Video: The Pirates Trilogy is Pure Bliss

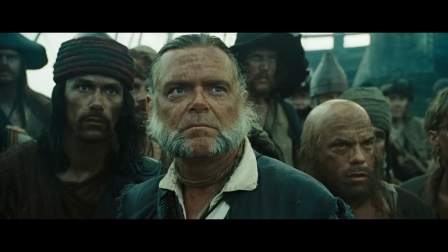[16:32]
And sex is an essential part of her development and why her character resonated with audiences.
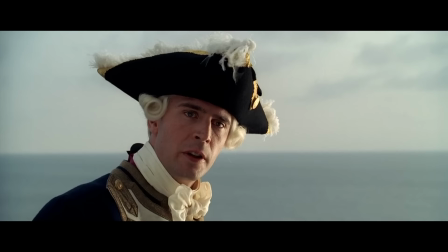[16:37]
The question of Elizabeth's sexual awakening is actually central to the entire plot of the trilogy.
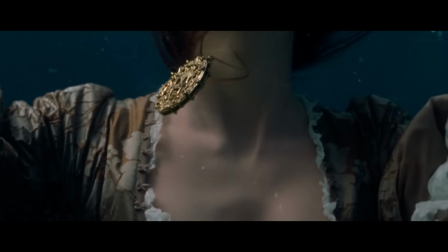[16:41]
Remember, these movies start when Elizabeth falls off a cliff into the sea and the Aztec
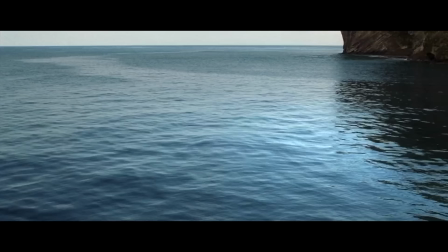[16:46]
coin sends a message to Barbossa that leads to the sack of Port Royal and everything to follow.
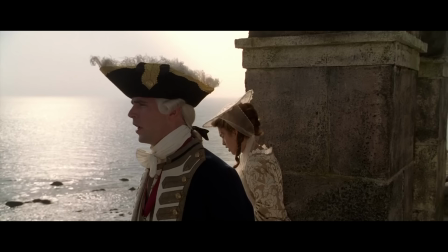[16:51]
But why does Elizabeth fall off a cliff? Well, because she was feeling faint when Admiral What's-His-Face proposed to her and because she was wearing a corset that was too tight.
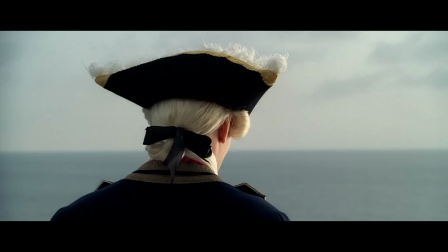[16:58]
The demands of femininity and womanhood are literally strangling her, and so it's at sea that Elizabeth finds identity and agency.
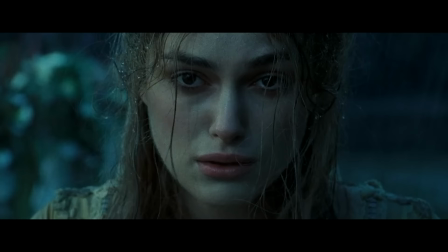[17:06]
The second movie starts with her wedding being interrupted by Will's arrest,
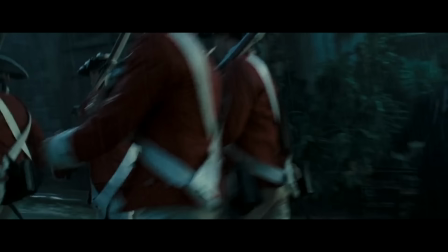[17:09]
so the question of how Elizabeth will grow up into a woman is constantly at the center of the narrative, the real stakes of the films.
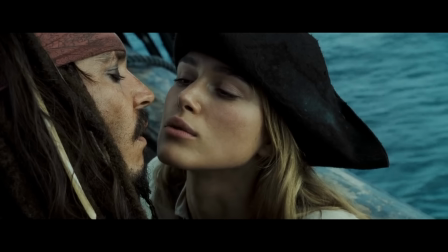[17:16]
There isn't an explicit sex scene in the Pirates trilogy, but sex permeates all three films in ways that movies of this budget simply don't anymore.
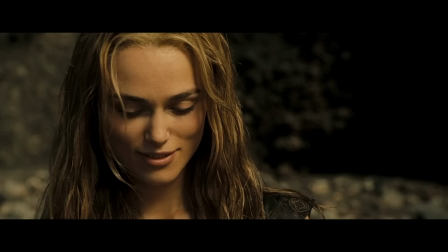[17:24]
There are three movies of build-up to Elizabeth having sex, but when she finally does have sex, It's her pleasure that is the focus.
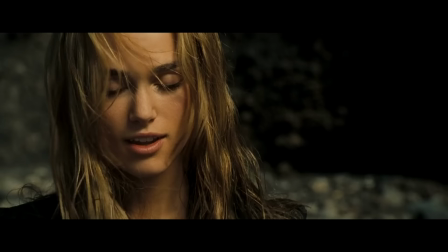[17:30]
At World's End is the only Disney movie that ends with the implication that the main character is Getting head.
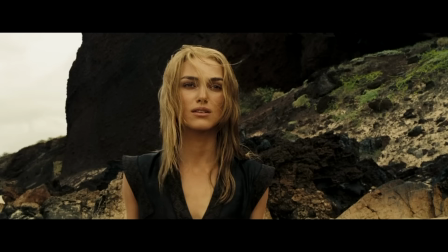[17:36]
How can you hate these movies? On top of all that I am genuinely in awe of how seriously the Pirates movies take the romance in this trilogy.
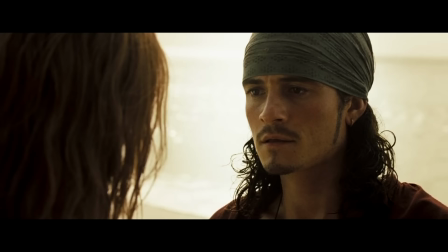[17:43]
Like sure They can be fun and silly genre trash in other places But when Will and Elizabeth are looking at each other, Hans Zimmer scores it like he's making fucking war and peace
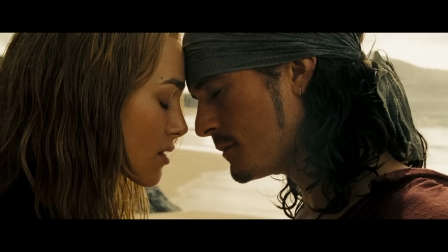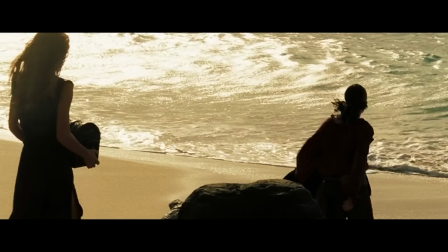[17:59]
It's been 15 years since At World's End came out and I don't know if there's another blockbuster film that achieves the kind of breathless yearning like these movies did.
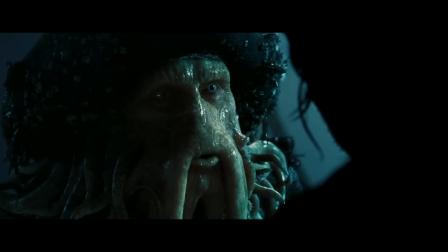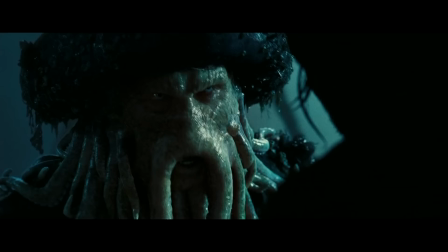[18:17]
The Pirates trilogy are some of the best-looking blockbuster films of all time. They are right up there with the Lord of the Rings at the top of the mountain.
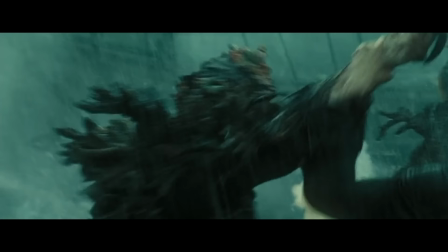[18:24]
The fight choreography is great, the stunts are great, the locations are eye-popping, and just look at the color saturation in these images.
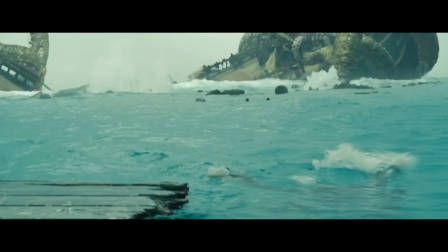[18:31]
The movies have greens that are greener than the money I get to explain this stuff to you, and blues that are bluer than the other money I get paid to explain this stuff to you.
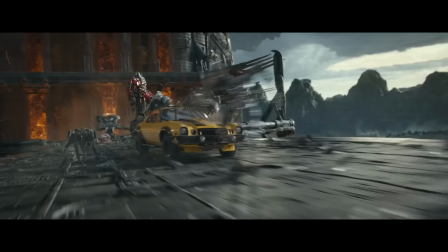[18:39]
I'm Canadian, my money is all different colors. I know this might be a weird thing to comment on since even an episode of Survivor can point a camera at an island and crank the color saturation up,
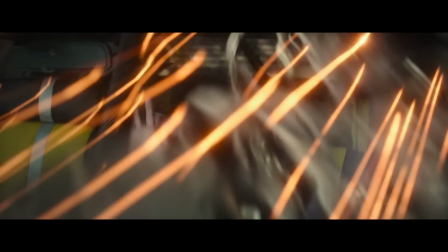[18:48]
but the point is that most big movies don't do this and constantly go for this desaturated gray blue look.
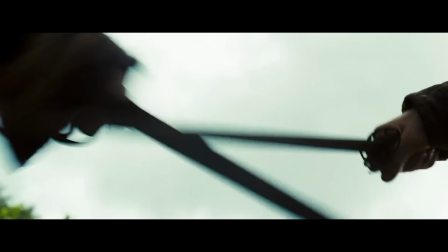[18:54]
Watch 10 movies that came out in the last year and then watch a scene from the Pirates movies, and it will feel like the freshest breath of air your eyeball lungs have ever breathed.
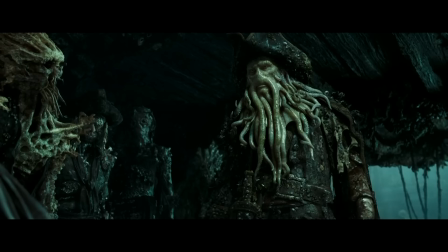[19:02]
On top of that, let's talk about the CGI and motion capture in this movie.
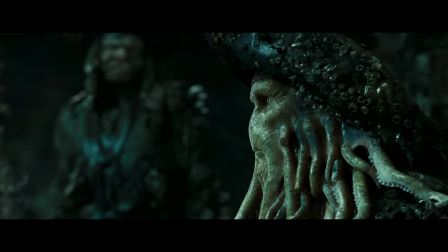[19:06]
To date, I still think Davy Jones is the most convincing computer-generated character ever put to screen. Every part of him is believable. He's intimidating and slimy and fully realized.
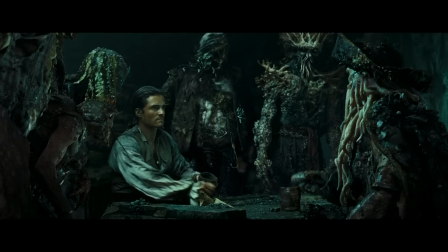[19:16]
More than that, he's used appropriately within the environment so that the CGI is enhanced rather than being distracting.
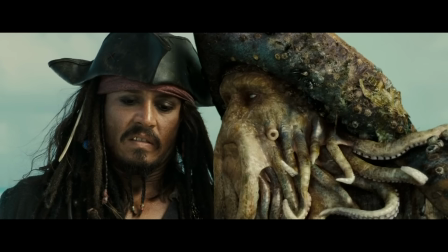[19:23]
Most Davy Jones scenes take place at night, so it always looks like the strange Lovecraftian elements of his design are coming out of the darkness,
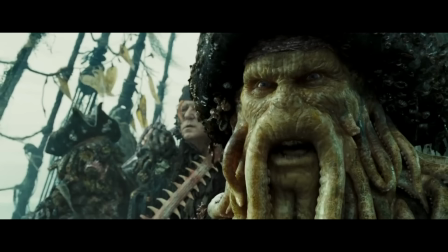[19:30]
but even during the day he looks great because the inspiration behind his design and the design of his crew,
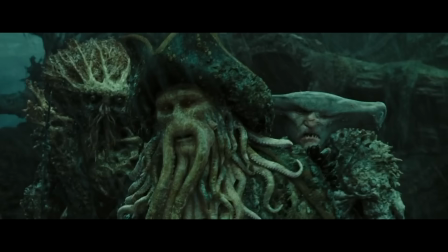[19:36]
that they are people made out of sea creatures and plants, fits within the context of the scene.
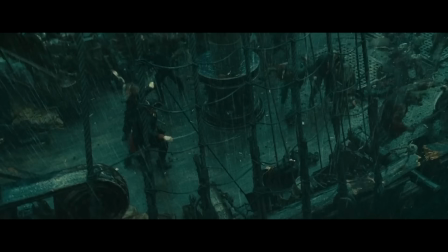[19:40]
They don't look out of place on the deck of a boat or in a storm or anything by the ocean.
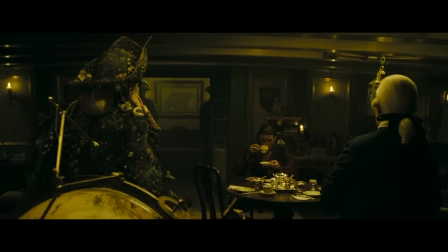[19:45]
And even when the film puts him in an environment that he should look weird in, they managed to make it all look like it coheres with stark lighting choices.
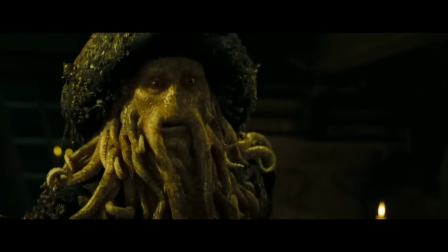[19:53]
Like, Davy Jones should look really out of place at fancy British tea time,
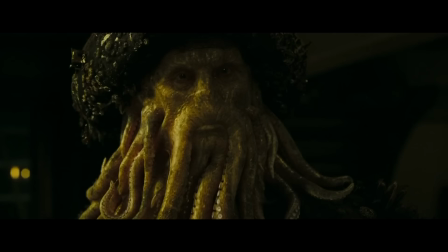[19:57]
but he doesn't because the stark yellow lighting makes him and the human characters all blend into a single image.
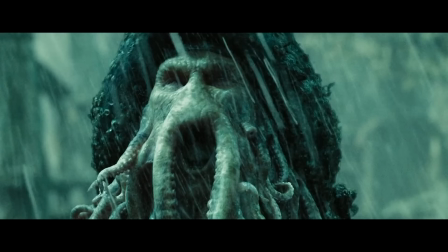[20:03]
The thing is, though, there was a cost to these movies looking this good.
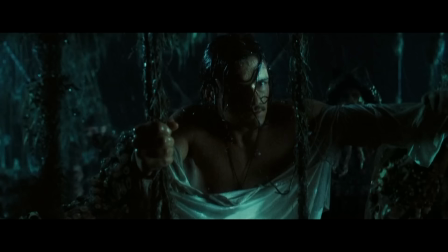[20:07]
In the past year or so, there have been a number of reports about the poor working conditions for most of the people in the VFX industry.
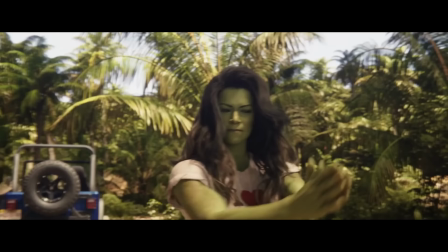[20:13]
Stories which came out alongside widespread criticisms of the quality of the CGI in a number of different movies and TV shows, such as Marvel's She-Hulk.
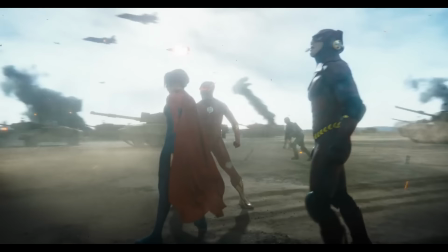[20:22]
There are a bunch of factors that have created these conditions.
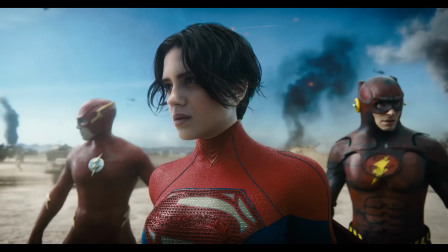[20:26]
First, the consolidation of Hollywood studios means that each individual studio has a lot more bargaining power when it comes to making demands of VFX artists.